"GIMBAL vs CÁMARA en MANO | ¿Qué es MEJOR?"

Una de las preguntas que más se repiten dentro del mundillo del filmmaking es si es mejor grabar cámara en mano o grabar con un gimbal.
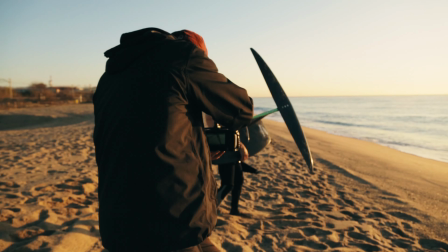0:07 Durante estos últimos siete años que llevo como filmmaker he podido trabajar en multitud de proyectos donde he grabado tanto con gimbal como cámara en mano,
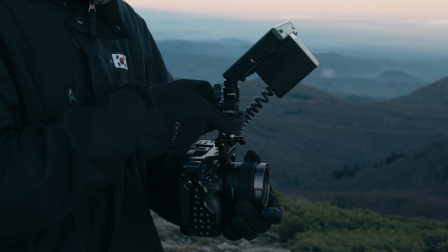0:16 así que tengo experiencia en ambas situaciones. Y volviendo a la pregunta de si es mejor grabar con gimbal o grabar cámara en mano, la verdad es que no hay una respuesta fácil.
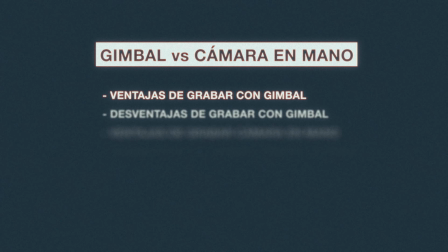0:26 Así que para responder eso, vamos a ver las ventajas y las desventajas de grabar tanto con gimbal como cámara en mano.
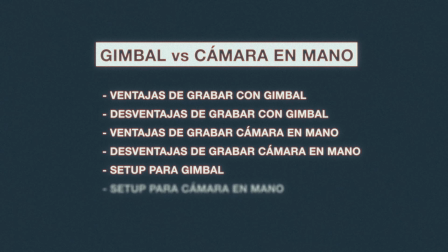0:33 Voy a enseñar el setup que uso actualmente para ambos escenarios. Y vamos a comentar el factor principal que tengo en cuenta a la hora de elegir si grabar cámara en mano o con gimbal.
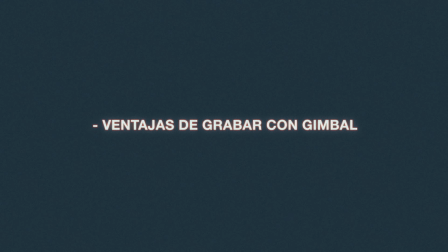0:43 Así que nada, empezamos con las ventajas de grabar con gimbal.
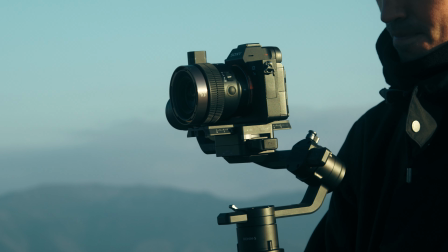0:47 La principal ventaja de utilizar un gimbal es la reducción de vibraciones y pequeños temblores en la imagen. Uno de los factores más importantes que hace que nuestros vídeos se vean amateurs es que la imagen se vea temblorosa o con pequeñas vibraciones.
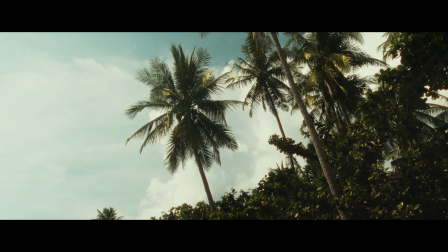1:01 Así que un gimbal nos ayuda a obtener planos estables, reduciendo esos pequeños temblores indeseados y hace que nuestros vídeos se vean más profesionales. Otra ventaja que tiene trabajar con gimbal es la facilidad de uso.
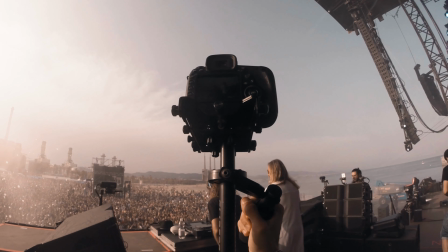1:15 Yo empecé con un Steadicamp como estabilizador y para obtener buenos planos tenías que practicar bastante. En cambio, un gimbal es mucho más fácil de utilizar, incluso para gente que no tenga mucha experiencia grabando vídeos. Con un par de horas practicando y entendiendo cómo funciona, ya puedes sacar planos estables que se ven muy profesionales.
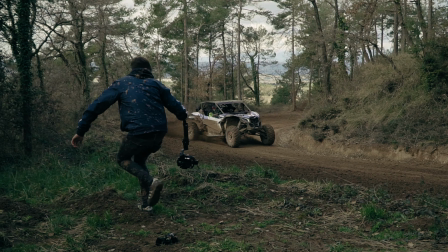1:34 También, trabajar con gimbal te da mucha flexibilidad de movimiento.
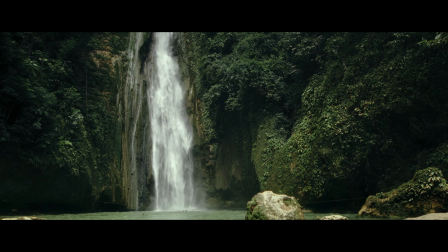1:38 Los gimbals te permiten obtener movimientos de cámara complejos muy difíciles de replicar grabando cámara en mano. Aparte de esto, los gimbals también tienen sus desventajas. Empezando por el precio, por ejemplo. Los gimbals pueden ser bastante caros, sobre todo los modelos más avanzados.
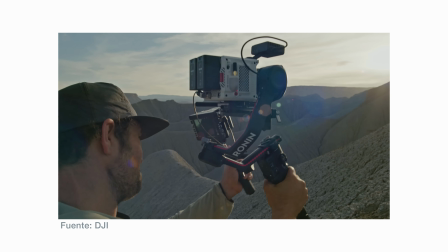1:55 Es verdad que hoy en día hay muchas opciones y los precios se han reducido bastante respecto a hace unos años,
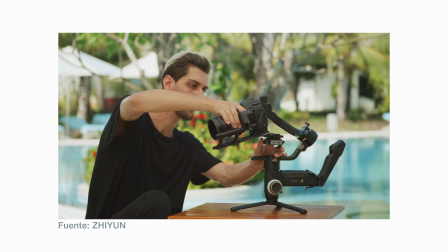2:01 sobre todo teniendo en cuenta lo capaces que son los gimbals actuales. Pero incluso así,
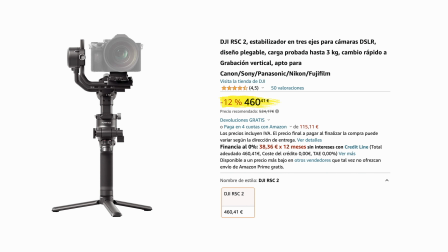2:05 el precio de un gimbal decente a día de hoy oscila entre 400 y 1000€ y eso puede suponer un obstáculo según la situación de cada uno. Otra desventaja de usar un gimbal es el peso y tamaño de este.
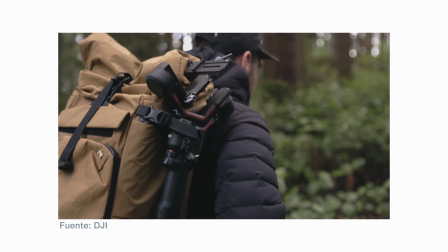2:18 Actualmente existen gimbals muy capaces y ligeros, pero incluso así, en según qué situaciones, puede ser un engorro tener que transportar un gimbal y aunque pese poco, al cabo de unas horas de usarlo, lo vamos a notar a nivel físico. Otro inconveniente de grabar con un gimbal son las limitaciones de movimiento. Esto puede sonar contradictorio porque antes hemos dicho que un gimbal te da flexibilidad de movimiento, pero en según qué situaciones, sobre todo si grabamos en espacios muy pequeños, el gimbal nos puede limitar a la hora de grabar según qué planos.
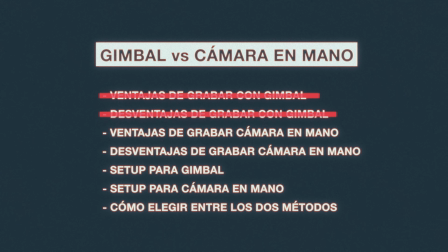2:50 Vale, ya hemos visto las ventajas y desventajas de trabajar con un gimbal. Ahora vamos a hablar de grabar cámara en mano. Una de las ventajas que te da grabar cámara en mano es la libertad de movimiento que te da. Al grabar cámara en mano puedes seguir la acción de manera más dinámica,
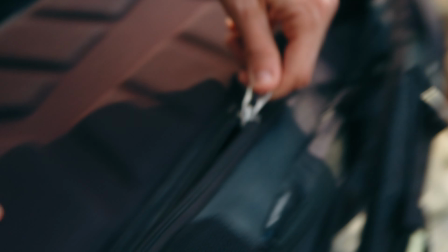3:06 especialmente en situaciones donde tienes que seguir a un sujeto en movimiento. aparte de grabar cámara en mano hará que nuestro setup sea por lo general más pequeño,
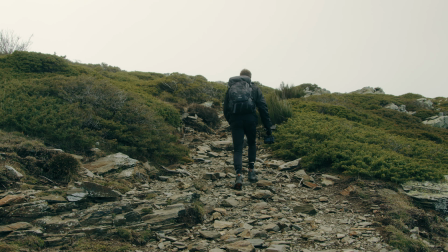3:14 compacto y ligero, cosa que nos facilitará mucho la vida a la hora de transportar nuestro equipo y no nos cansaremos tanto si grabamos durante un periodo largo de tiempo. El principal inconveniente de grabar cámara en mano es que se hace bastante difícil conseguir planos estables.
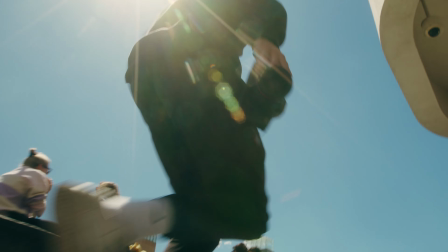3:30 Normalmente se graba cámara en mano para introducir algo de movimiento en la imagen y conseguir un look más orgánico.
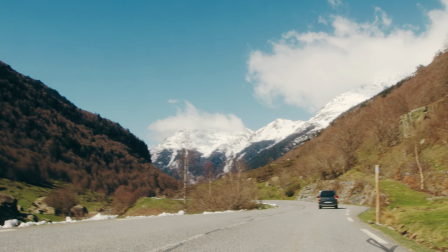3:37 Pero si no se hace correctamente, obtendremos imágenes temblorosas con pequeñas vibraciones y eso hará que nuestros vídeos se vean mal. Ok, ya hemos visto los pros y los contras de grabar con gimbal o cámara en mano. Entonces, ¿cuál de los dos métodos es mejor? La verdad es que ninguno de los dos métodos es mejor que el otro con un gimbal
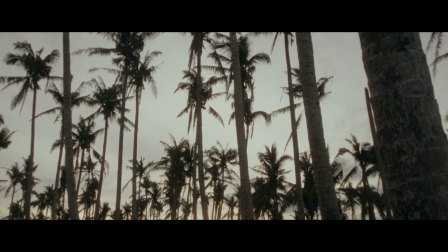4:00 obtendremos planos muy estables con movimientos complejos y eso hará que nuestros vídeos se
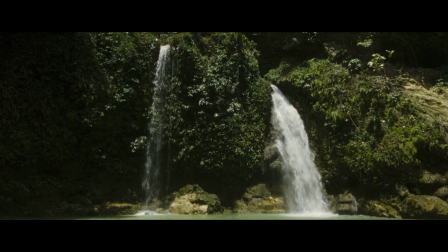4:05 vean muy profesionales pero en ocasiones las tomas pueden parecer artificiales
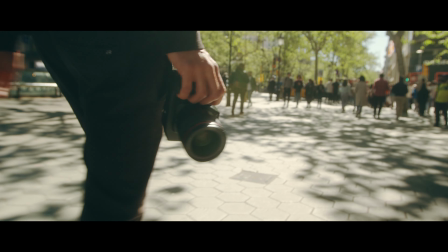4:10 y demasiado perfectas en cambio grabando cámara en mano obtendremos un look más
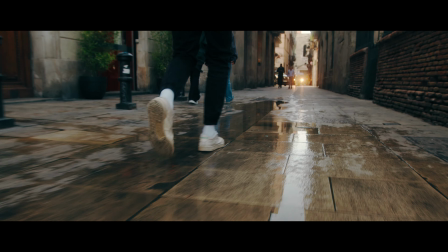4:15 orgánico ya que este método tiende a capturar los movimientos naturales del operador de cámara y eso le da más vida a nuestro vídeo entonces para decidir si debo grabar cámara en mano o con gimbal me baso en el look que quiero darle a mi vídeo o en las sensaciones que quiero transmitir.
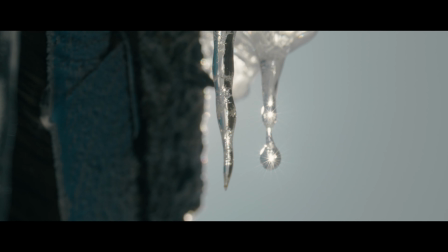4:32 Si quiero que mi vídeo tenga un look más orgánico y realista o quiero transmitir dinamismo o naturalidad, voy a grabar cámara en mano.
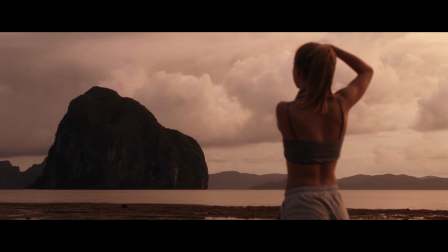4:40 En cambio, si quiero un look más suave y fluido para transmitir calma o mostrar un entorno de manera más épica, voy a utilizar un gimbal. Y estos dos métodos los podemos usar como herramienta narrativa. Por ejemplo, en un proyecto para Samyang en el que estoy trabajando,
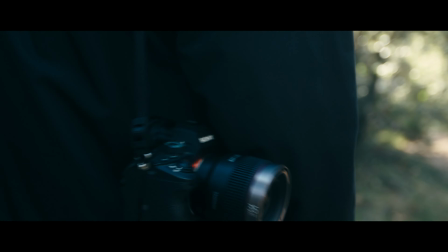4:55 hay una escena donde estoy caminando por el monte y eso lo grabamos cámara en mano para transmitir a la audiencia esa sensación de esfuerzo y dificultad.
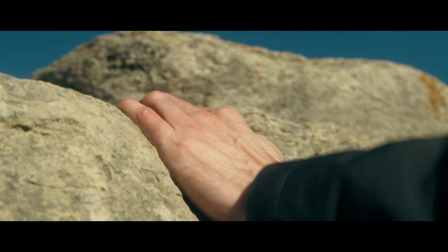5:04 Y una vez llegamos al sitio donde nos dirigimos,
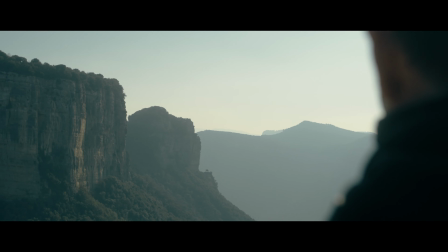5:06 pasamos a planos con gimbal para mostrar la localización de manera más épica y transmitir la calma de haber llegado al destino. O también, en otro proyecto que grabamos en Ibiza para Kawasaki, los rolling shots los grabamos con ambos métodos.
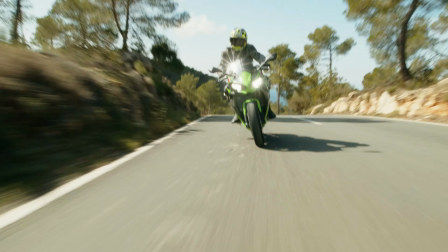5:20 Lo que hicimos es, por mi parte, grabar con el gran angular y el gimbal para sacar planos generales mostrando bien las motos rodando y
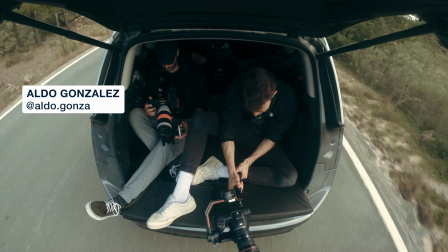5:28 luego mi compañero Aldo grabó con el teleobjetivo cámara en mano para sacar algunos detalles y conseguir tomas algo caóticas.
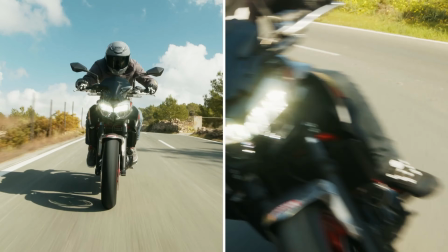5:36 Lo que conseguimos con esto es tener la misma acción grabada tanto con gimbal como cámara en mano,
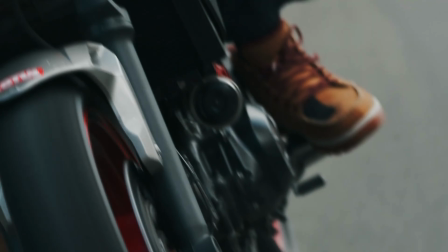5:41 lo cual nos dio mucha variedad de planos y eso me facilitó mucho el trabajo de edición para crear secuencias de acción muy dinámicas. Entonces, ¿cuál es mi equipo para grabar tanto con gimbal como cámara en mano empezamos con el setup para gimbal mi cámara principal para vídeo es la black
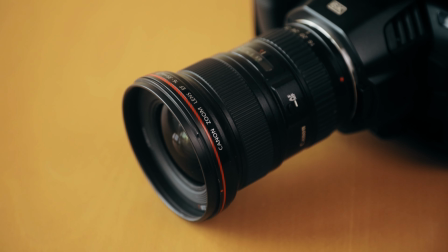5:59 magic pocket cinema cámara 6k y casi siempre que la uso con el gimbal llevo la óptica 16-35 f2.8 de canon el gimbal que uso
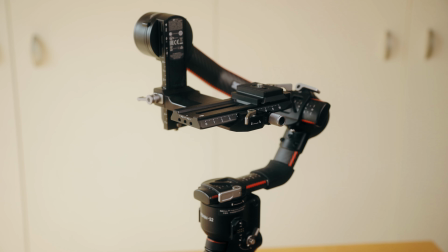6:08 actualmente es el ronin rs2 de dji lo bueno que tiene es que es un gimbal bastante ligero ya que está hecho de fibra de carbono y también
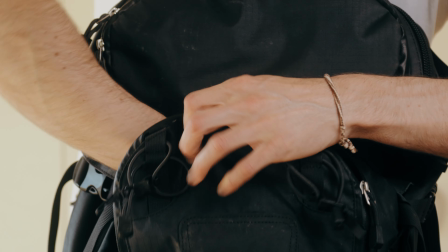6:15 bastante compacto esto hace que lo pueda llevar en mi mochila de manera fácil otra Otra cosa buena de este gimbal es que tiene suficiente fuerza y
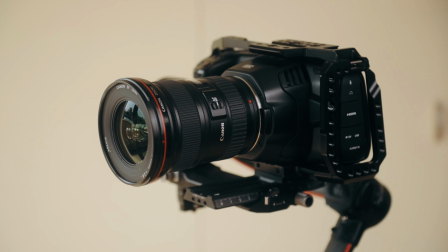6:23 los brazos suficientemente largos para poder montar la Blackmagic con el cage, cosa que es muy práctica. Luego explico el porqué. Como podéis ver, es un setup muy sencillo.
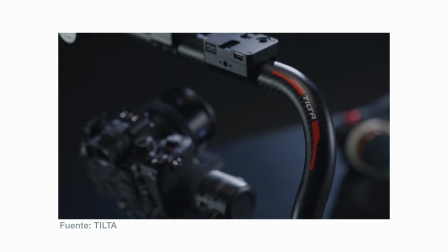6:33 Hay gente que le gusta poner monitores, sistema de follow focus y otros accesorios en su gimbal, lo cual puede estar muy bien para ciertos proyectos.
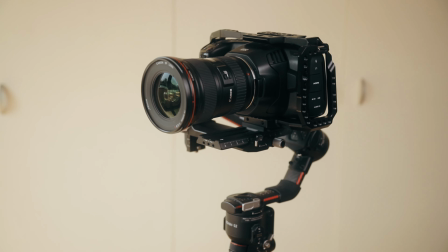6:42 Pero en mi caso prefiero un setup más simple que me permita ser más ágil. Y luego mi setup para grabar cámara en mano es el siguiente.
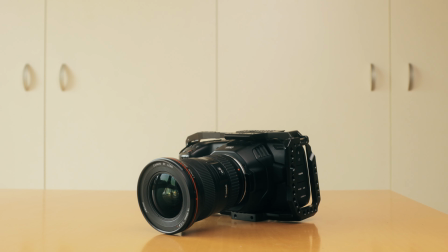6:50 Seguimos con la Blackmagic Pocket 6K con su cage como base y luego le añado el top handle para tener un agarre más cómodo.
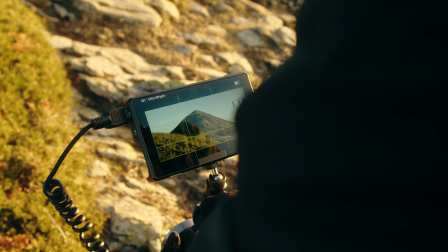6:57 Encima del top handle coloco un monitor externo. Esto me permite grabar planos con la cámara a ras de suelo, cosa que es muy práctica.
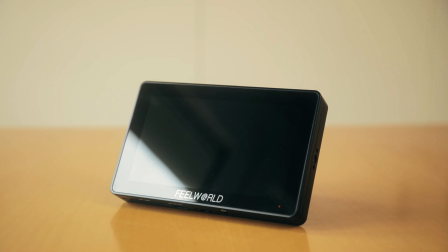7:05 Este monitor me lo ha dejado la gente de Field World junto a Rovisa y lo he estado probando durante estos días.
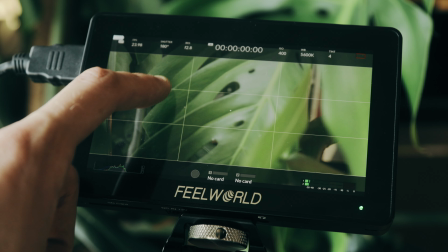7:11 Este modelo en concreto es el F6 Plus, que es un monitor táctil de 5,5 pulgadas con una resolución de 4K. Os dejaré enlaces en la descripción no solo de este monitor, sino del resto de productos que os he comentado, por si les queréis echar un vistazo.
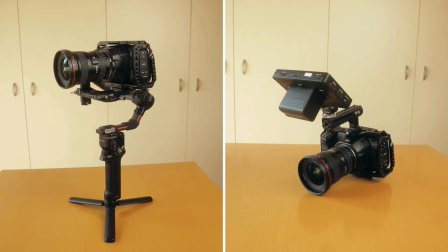7:26 Lo bueno de estos dos setups es que me permite pasar de uno a otro de manera muy rápida.
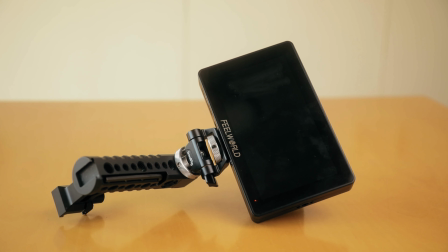7:31 Lo que hago es tener el top handle ya listo con el monitor montado.
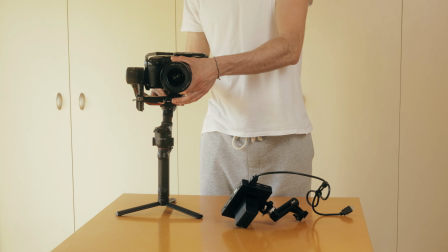7:35 Así que para pasar de gimbal a handheld, lo único que tengo que hacer es sacar la cámara del gimbal, colocar el top handle,
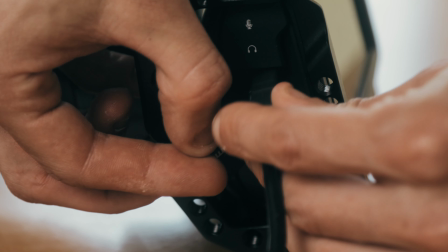7:45 conectar el HDMI y ya estoy listo para grabar cámara en mano. Como habéis visto, no es que grabar con gimbal sea mejor que grabar cámara en mano ni viceversa.
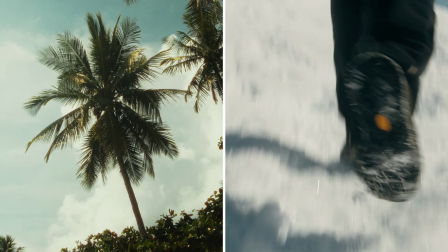7:58 Cada método te da un look distinto y en función de lo que queramos transmitir vamos a usar uno u otro.